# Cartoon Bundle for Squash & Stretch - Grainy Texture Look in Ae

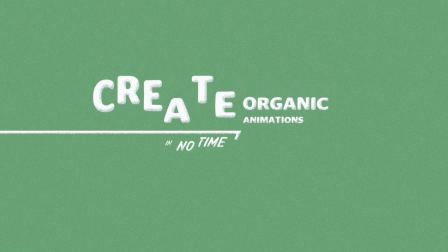[0:00]
Hello, this is Eric D. Kirk for mamoworld.com, and in this tutorial series,
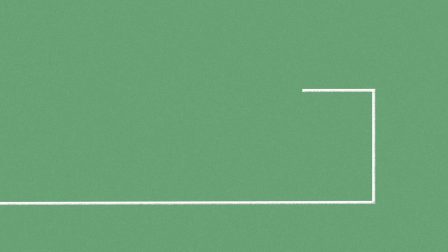[0:03]
I want to explain to you from start to finish how we created the video that you can see here right now. As you can see, it contains a lot of pretty complex organic animation, but we were able to still create the entire video from first concept to final result in a single day.
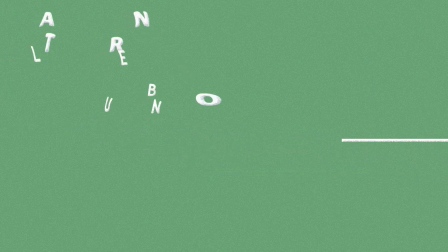[0:19]
This was possible because all animations have been created in After Effects with our extension, Squash and Stretch.
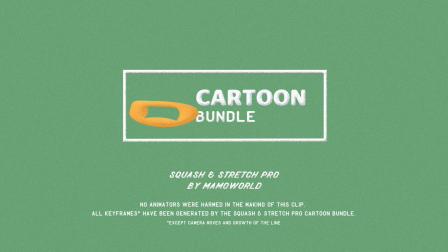[0:26]
So there was no manual keyframing needed, and Squash and Stretch took care of all details of the animation and sound effects.
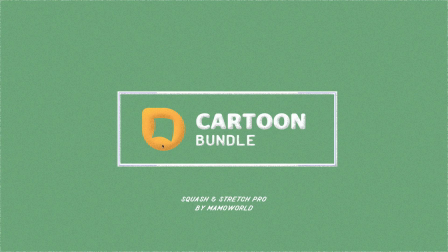[0:33]
We will cover working with Squash and Stretch in the next parts of this series, but now let's start at the very beginning and create the grainy texture look that Eric Lassen
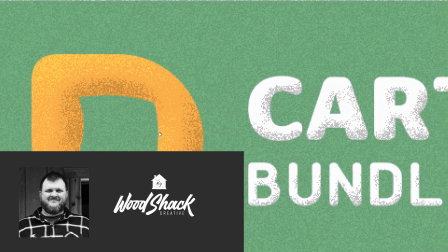[0:41]
from WoodShack Creative already created for the very first promo of Squash and Stretch,
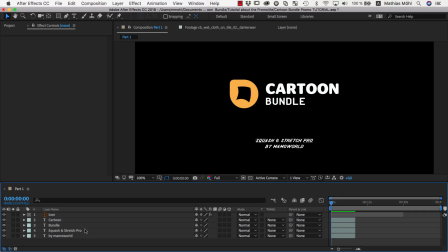[0:46]
and that we reused again for this project. In this composition, I already have some text layers and our Squash and Stretch logo image.
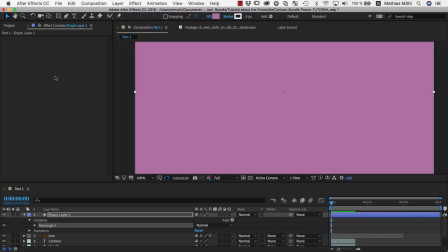[0:54]
We double-click on the rectangle tool to create a new shape layer with the same size as our composition and name it Background. Then we move it behind the other layers, and as a fill color, we choose some light green.
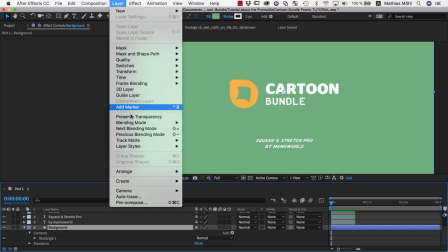[1:06]
To add some grainy texture, we go to Layer, Layer Styles, and add a color overlay.
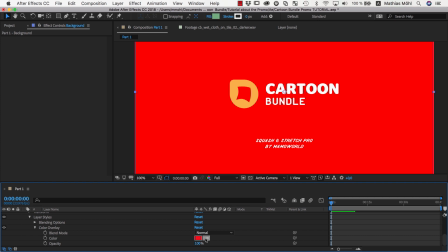[1:12]
As color of the overlay with the pipette, we sample the color of our fill so that the fill color and overlay color are identical.
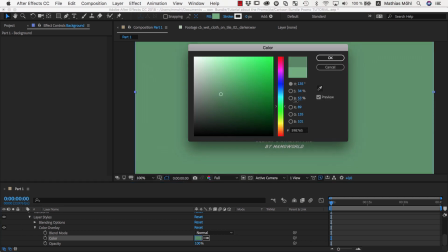[1:19]
Now we click on the overlay color and lower the brightness a bit. So now, our overlay color is almost the same as the fill color, but a little darker.
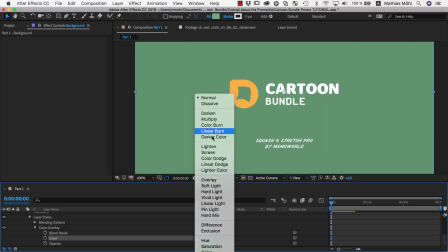[1:27]
Now we set the blending mode to dissolve and lower the opacity to about 50%.
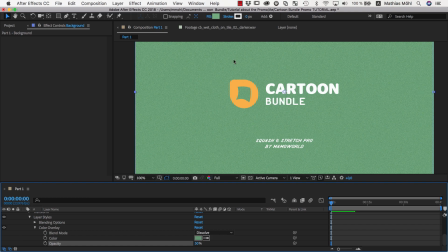[1:33]
Lowering the opacity forces After Effects to blend between our fill color and the overlay color, and since we use the dissolve blending mode, this results in the grainy look we want to have. Now you can play with the opacity and the brightness of the overlay color until you get the desired result.
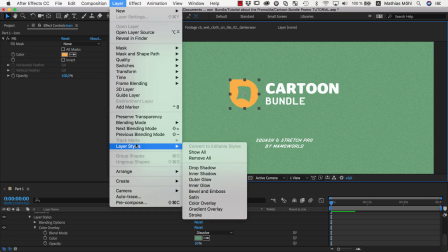[1:50]
To add a grainy texture to our logo, we could use a color overlay, but this would result in a very flat look. To give it a bit more depth, instead, we'll add a bevel and emboss layer style to the logo layer.
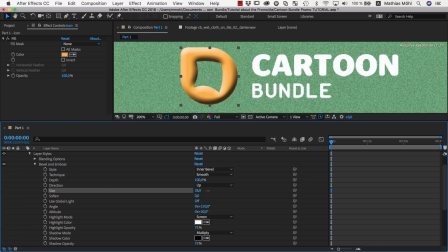[2:02]
We increase the size of the bevel so that it covers almost the entire logo, so maybe a value of 40 works well in this case. Then we set both highlight mode and shadow mode to dissolve, which again creates the grainy look for us.
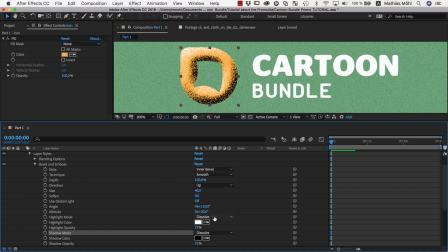[2:17]
Since the effect is much too intense with black and white colors, as highlight color and shadow color, we choose again exactly the original color of the logo, and then make it a little bit brighter for the highlights and a bit darker for the shadows.
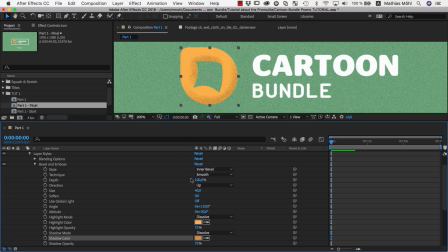[2:30]
Now the shadows look good, but the highlights are barely visible, since our original fill color already had 98% brightness,
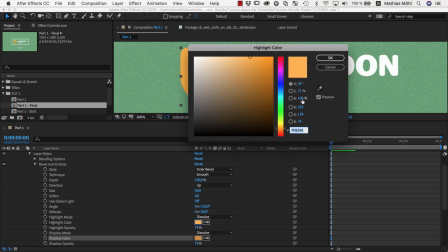[2:37]
so increasing it to 100% makes almost no difference. Therefore, we'll also shift the hue a bit more towards a brighter yellow color to make the highlights more visible.
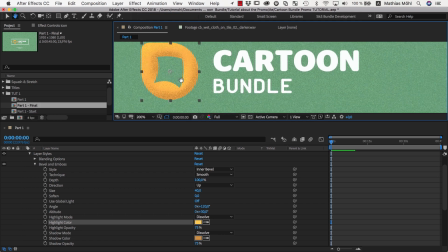[2:48]
Now we could play with the highlight and shadow colors and also experiment with the bevel size and softness, but I think the result already looks pretty good.
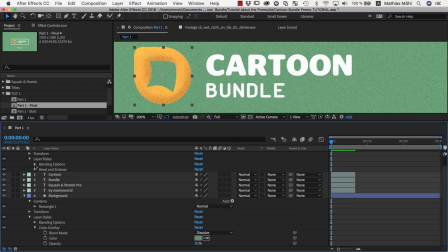[2:55]
For the grainy textures of the text, we do exactly the same as for the logo. So we copy and paste the bevel and emboss layer style from the logo to the cartoon text,
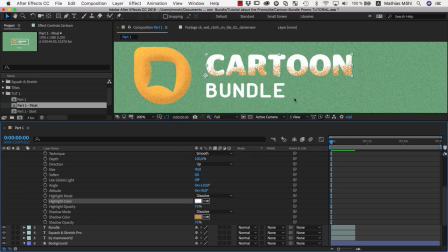[3:06]
adjust the highlight color to be pure white and the shadow color to be a little bit darker. Since the letters are smaller than the logo, we also need to lower the size to about 14. Again, the highlights are barely visible since the text is already almost pure white.
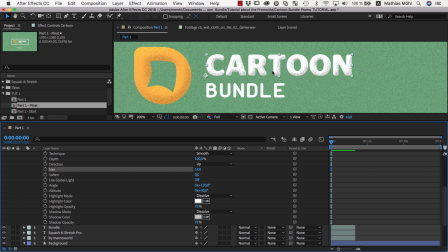[3:21]
And since there is no brighter color than pure white, I would need to darken the text fill color in order to make the highlights visible. But in this case, I prefer that the text stays bright because it looks pretty good without the highlights.
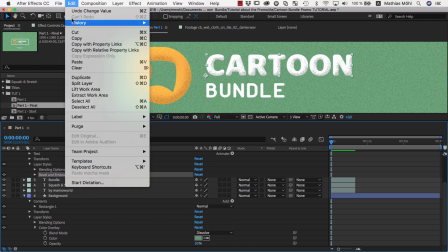[3:33]
Next, I copy and paste the bevel and emboss layer style from the cartoon text to the bundle text,
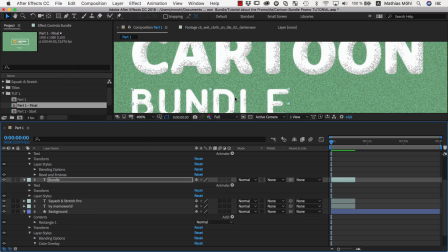[3:39]
and again, I could tweak the parameters, but I actually like the way it looks, so there is no need to tweak it.
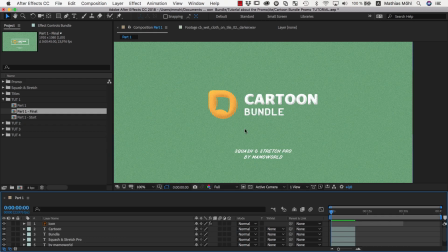[3:44]
And finally, we want to add the white line around our text. So we choose the rectangle tool and make sure that no layer is selected, because if a layer would be selected, the rectangle tool would create a mask on this layer, but we want to create a new shape layer instead. So we draw a rectangle and then remove its fill.
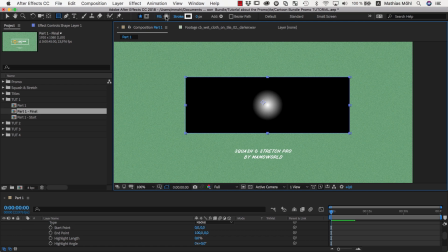[4:03]
You can do this by Alt or Option clicking on the fill to cycle through all fill options until we have no fill at all.